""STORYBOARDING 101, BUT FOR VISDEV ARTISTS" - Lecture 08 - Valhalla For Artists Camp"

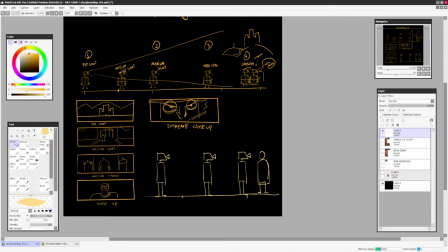1723s
So if it's detail, if it's emotion, if it's character design, and things a little bit more up close, move your camera closer. But if you want to show action, if you want to show the environment, if you want to show the interaction with the environment,
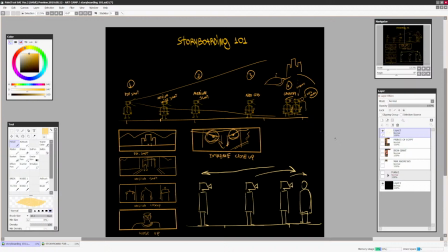1744s
move the camera farther away, okay? So I hope this helps on having at least some kind of a starting point when you start drawing any painting, right?
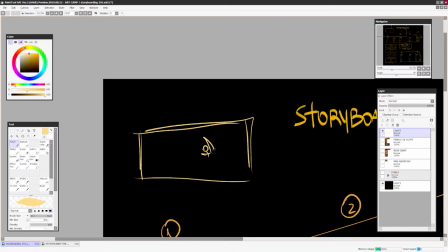1759s
Because I often start with a painting and I start sketching, and I sketch everything too big usually.
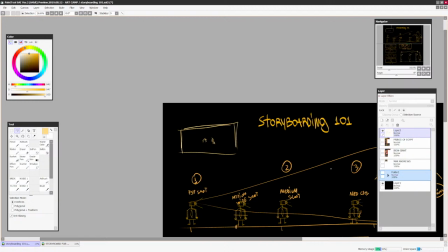1768s
And what I do is, well, I take everything, I make it smaller, and I move the camera away, because I don't have enough space to show more things, right?
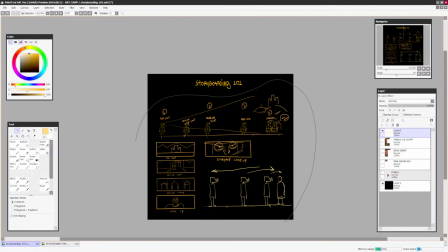1780s
And I can do that because, well, I'm keeping the camera in mind, and I'm keeping the viewer in mind, and I'm like, I'm thinking, what do I need to show in the shot, and what I don't need to show in the shot?
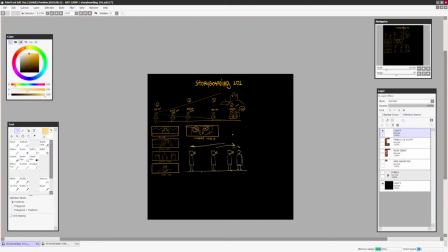1793s
In our previous feedback session, the common mistake was this. You are trying to show too many things at the same time. You're trying to show an action, a reaction, an environment, and everything else.
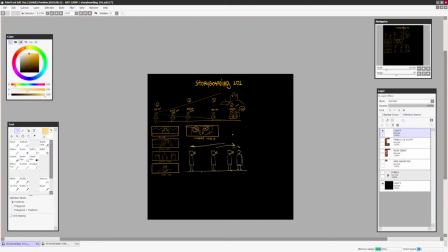1807s
But camera and staging in the camera, you can't do all of that. Because sometimes to show everything, you need to have multiple shots.
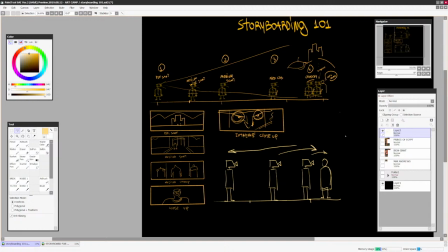1821s
You need to have an establishing shot to show
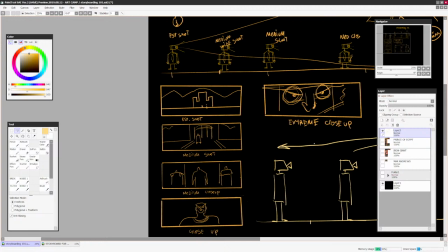1827s
where the action takes place. You need a medium shot to introduce the character a little bit closer, and then you need a medium close-up or a close-up to show their emotion.
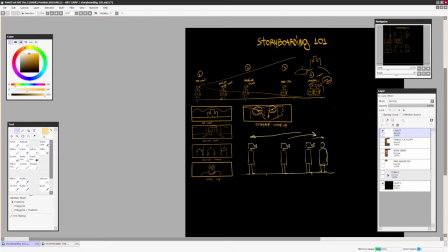1835s
Sometimes it's impossible to do all in one painting.
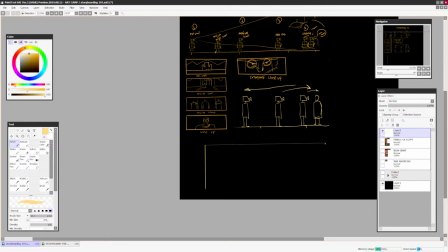1839s
It is possible if you have enough experience, because you can start playing with staging, right? And staging is this. So you can have a character standing in the background, right?
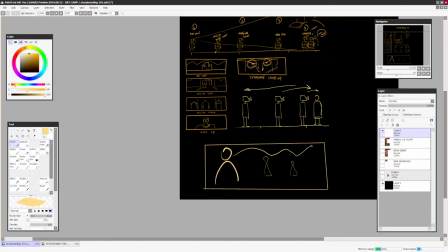1853s
You can have a character standing in the middle ground, and you have a character standing in the foreground.
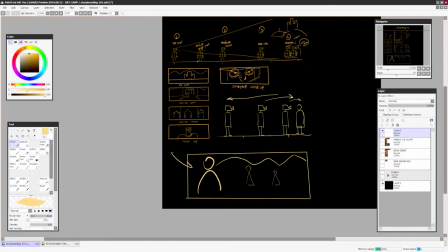1859s
And then at the same time, you can have the environment. And you can be very smart about it and position everything this way that you show the emotion up close,
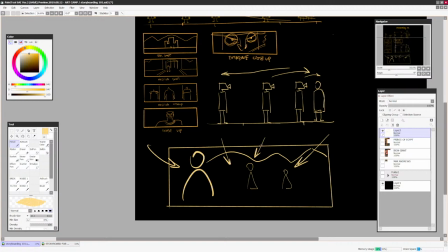1867s
you show some action, and you show reaction or action and an environment at the same time.
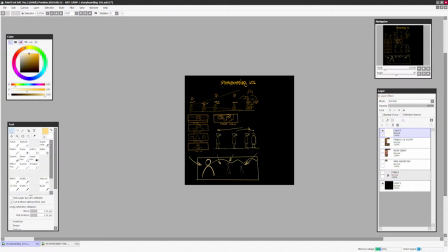1873s
But it's really hard to combine multiple things in one shot.
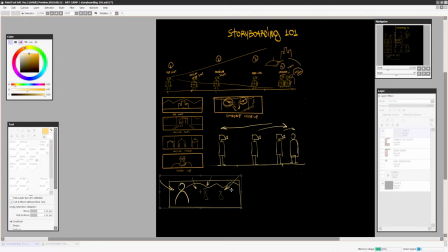1879s
So that's why I really strongly recommend is have your camera positioned to
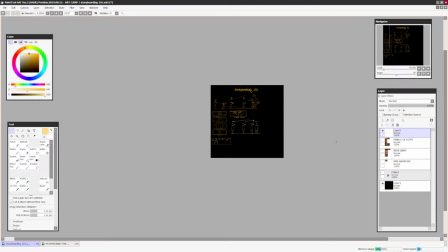1888s
only talk about one thing at a time. Because if you're talking about too many things, just like The Incredibles, if everyone is super, no one is super.
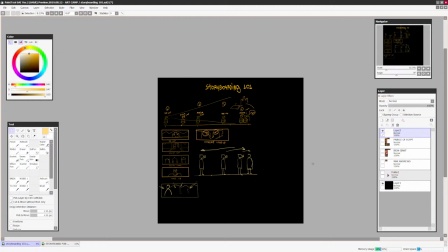1896s
It takes a very skillful artist to be able to balance everything out. And then you have those kind of like, you know, Adam and God type of paintings where everything is all over the place,
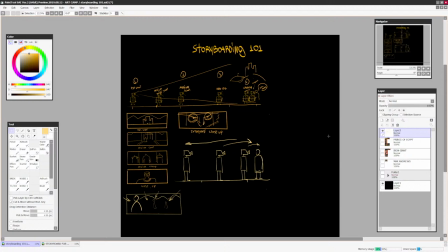1910s
and it's hard to balance compositionally. So for your sake, start simple.
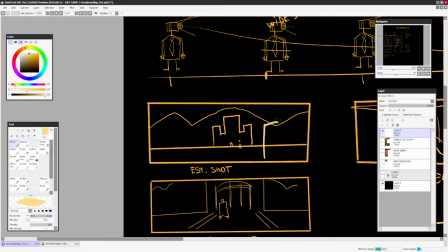1917s
And then when you grasp on simplicity, you can combine many shots in one, because you can have an establishing shot as the background, right?
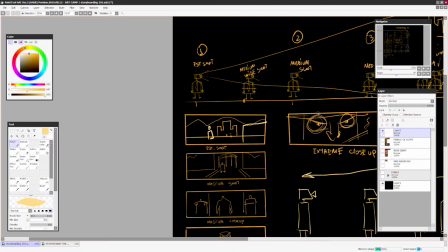1925s
And then you can have the foreground character as a medium close-up, and then you can have this character as a medium shot,
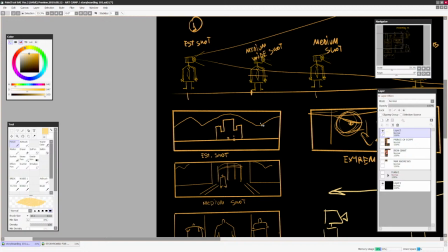1931s
and then you can combine all the shots technically in one, conveying different kind of emotion. This character in the foreground will be talking or reacting. This one is going to be doing some kind of action.
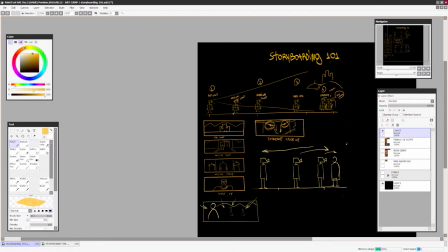1943s
And at the same time, we see them interacting and the environment in the background.
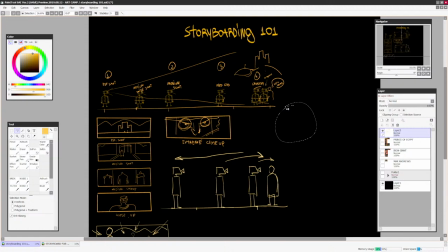1949s
But again, this is really hard. It takes time to be able to balance all of those things out,
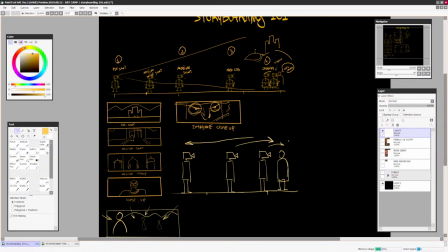1956s
because you're going to have main focal point, secondary focal point, and then third focal point. And all of them, they need to have an emphasis. One has to go after another. You have to be able to control your value range, color, composition.